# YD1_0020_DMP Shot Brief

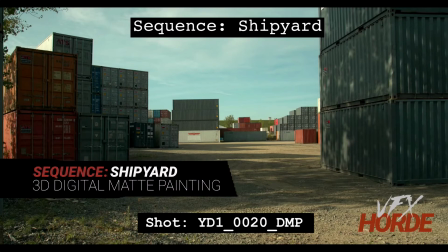This is Garrett Fry, the Shipyard Sequence Lead for 3D Digital Map Painting, and we are taking a look at shot 20.
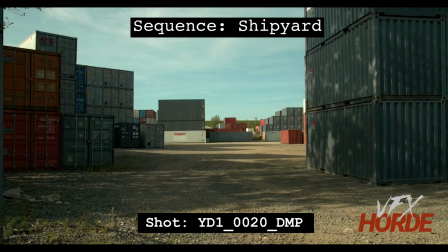So for this shot, let's go ahead and play this. So we have some really amazing things going on with this shot.
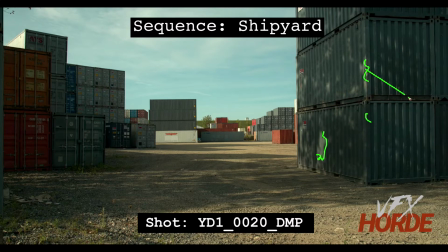We have these little like shadow shapes going across, raking across these shipping containers and stuff. So these are really great. What we've got here in the foreground, what we've got here in the background, is that it's kind of a breakdown of
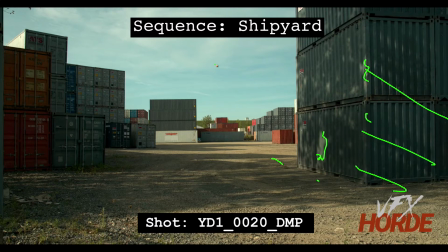that feeling of there being a lot of shipping containers. We definitely feel like we're at the end of the shipping yard and not right in the middle of it. So in order to make it feel like we are still in the shipyard, then we need to continue to build up,
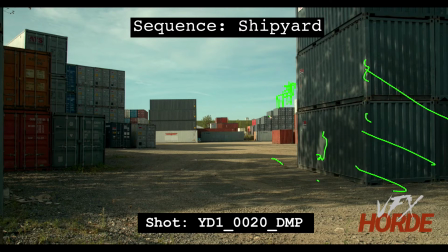the height of these here, and we need to make a bit of a path through here. So we need to actually cut these guys out, and then probably do something with these guys here, because this right here,
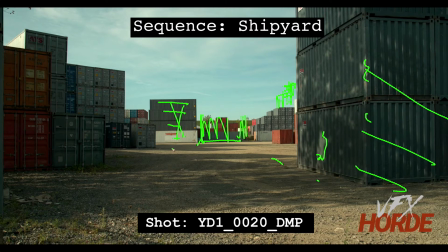where they're flat and they're just perpendicular to the camera, makes for a really boring layout. So if we're talking chopping out this area here and replacing it with something that's a bit more interesting as it goes back into space.
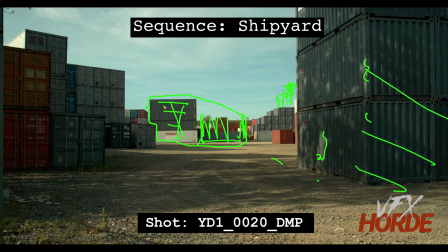So so it should these should all be higher. So go ahead and add height to all of these, and on these different levels here, and then replace this middle area with something that kind of goes back deeper.
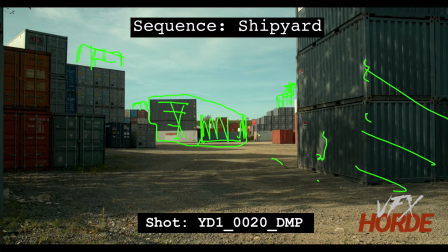And you can see how this feels, where these are kind of like, there's things that are kind of jutting out, and these are kind of at a different angle than the rest of these, and that's perfectly okay.
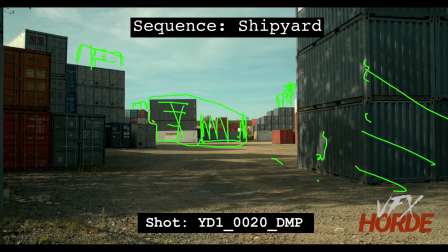So you can include that in your layout. So these are kind of flat going this way, and these are going at this angle, and these are flat, and these are going at maybe just a slightly different angle here.
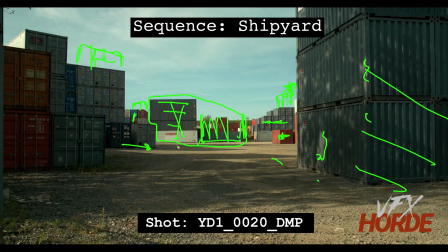So you can spice that up. This part of the shipyard is going to look less orderly than the other parts of the shipyard, and so you can kind of include that, just a little bit of irregularity with the position of these, and make it really interesting that way.
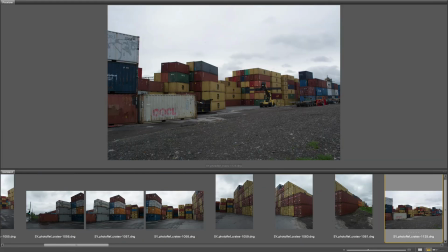Before you jump into these shots, it's a good idea to familiarize yourself with the resources you have available to you.
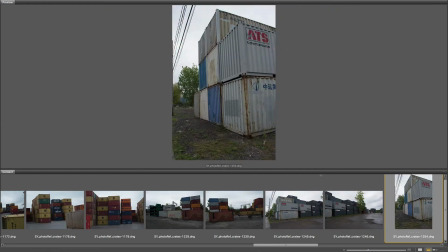Decide if you're going to use an environment TD, a map painting, or a map painting generalist approach.
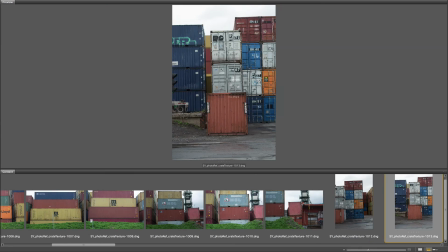There are 3 sets of shipping container photos and a bunch of images for texturing.
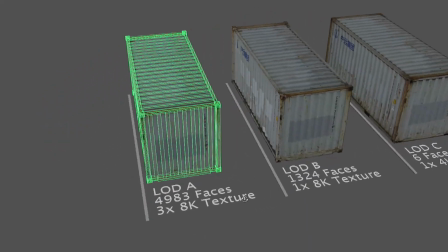Also, make sure you take advantage of the high resolution shipping container assets with 3 different level of detail models.